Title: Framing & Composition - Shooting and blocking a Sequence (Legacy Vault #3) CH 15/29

Now in situations like this where you've got a dramatic sky, it presents a whole new aspect to your frame.
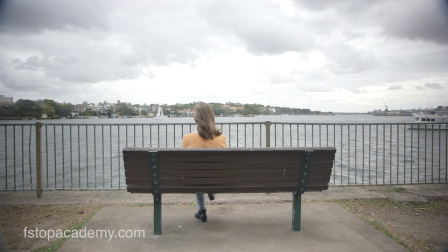I've gone for a shot here which is actually quite dramatic. As we've been filming this little sequence, a kind of story's evolving, if you like. I just see this lonely girl walking on her own, sat on this bench. We don't know what's going on with her, but she's spending some alone time. And I think this shot here, this frame, is very isolating.
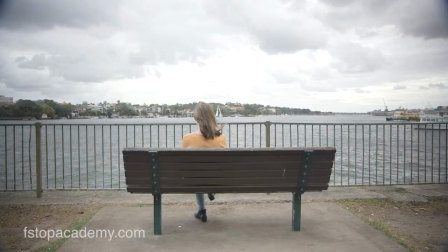And I just love how it looks. We've got this dramatic sky. She's bang in the middle of the frame. Rule of thirds are still applying,
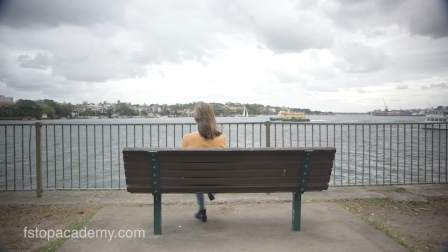although I'm slightly more favouring a centre framing because I've gone for a very graphical look to this particular frame. And again, her yellow jumper against this greyness really works to separate her out from the background.
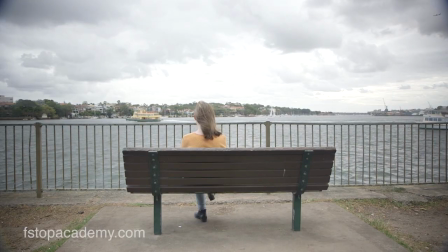I think the next shot I really want to do is just something that reveals a bit more of her. So let's do that now. Something we haven't really touched on yet is this notion of creating a sequence, which is a whole other section. But what I will say here, wide and detail will get you out of most holes when it comes to editing. In this situation, we've done a number of shots with Isabel walking through frame. We've been demonstrating dirty frames, stacking. Never forget to get the detail.
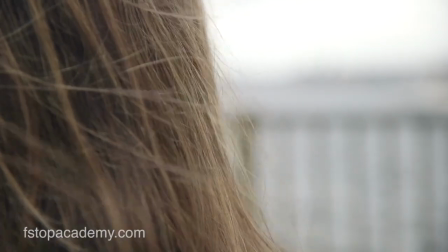And we're here on the 55, f2.8. We're just getting a very shallow depth of field shot of her hair. And what that will allow us to do in the edit is cut from any other shot to the next angle, which we're going to shoot around from the front of Isabel.
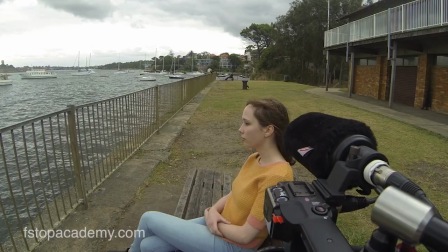What I've done in this shot is just a direct profile shot of Isabel, still applying the rule of thirds.
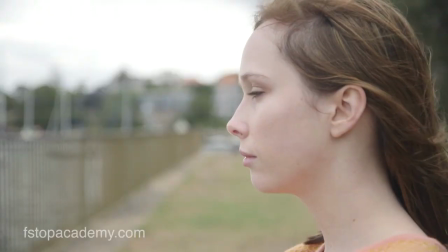Her face is hitting 1/3 of the frame and there's almost 2/3 looking room. And as we build this sequence, this kind of came from nowhere. We started demonstrating stacking in a graphic sense. And as I shot, I guess it's just experience, I've ended up building a sequence around Isabel sitting on the bench. And this is how straightforward it can be by just using these different techniques in an environment where we have no story. It's just sort of evolved in front of us.
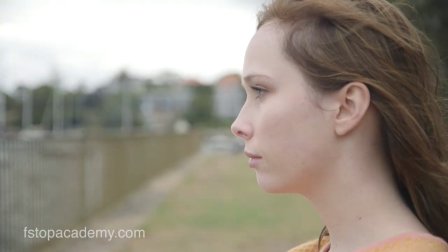You know, having great talent and a great location, using these techniques will get you and yield you some really terrific shots.
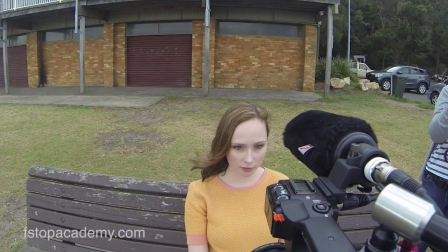Now what I'm doing here is creating a very Wes Anderson style shot which match frames the rear wide shot,
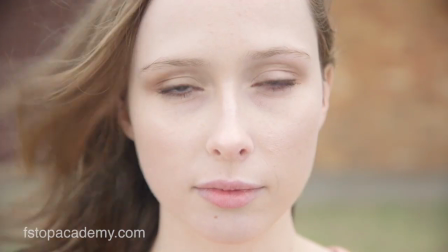and we've cut 180 degrees to just have Isabel staring into camera.
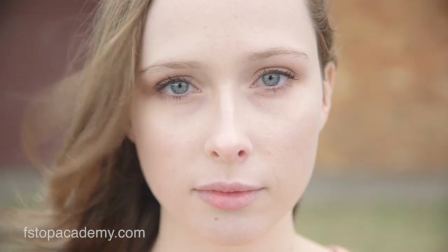And this is what's really important about working with talent, is that if you were to just come down here and film B-roll, you'd get B-roll of the objects, of the fence, of the posts. But when you get great talent in front of camera, it transforms your filmmaking. So really, if you're going to think about getting out and practicing this stuff, get some talent and learn to direct and to work with them,
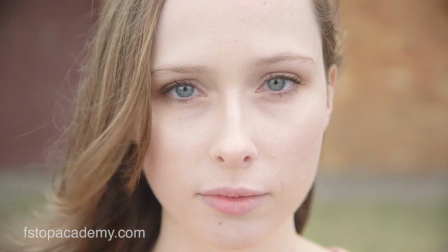because it can really, really improve your approach and your skills, and most importantly, your confidence when shooting sequences and composing. And so the final shot we're going to do here is a POV, a point of view shot of our character. And rather than just shoot what she's actually looking at, which may not be relevant, I've just picked this boat.
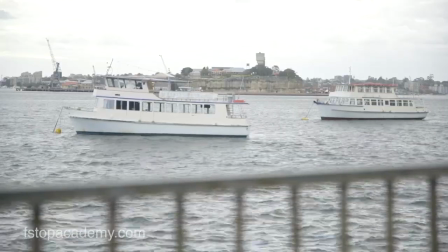I'm using stacking again. I'm using the fence to cut through frame graphically, out of focus, shooting at f2.8. The boat is bobbing around. We've got the background and the sky looks pretty dramatic as well. That will give us something to cut to. So we're kind of telling the audience what it is our character is looking at. Here's an example of how that short scene might cut together.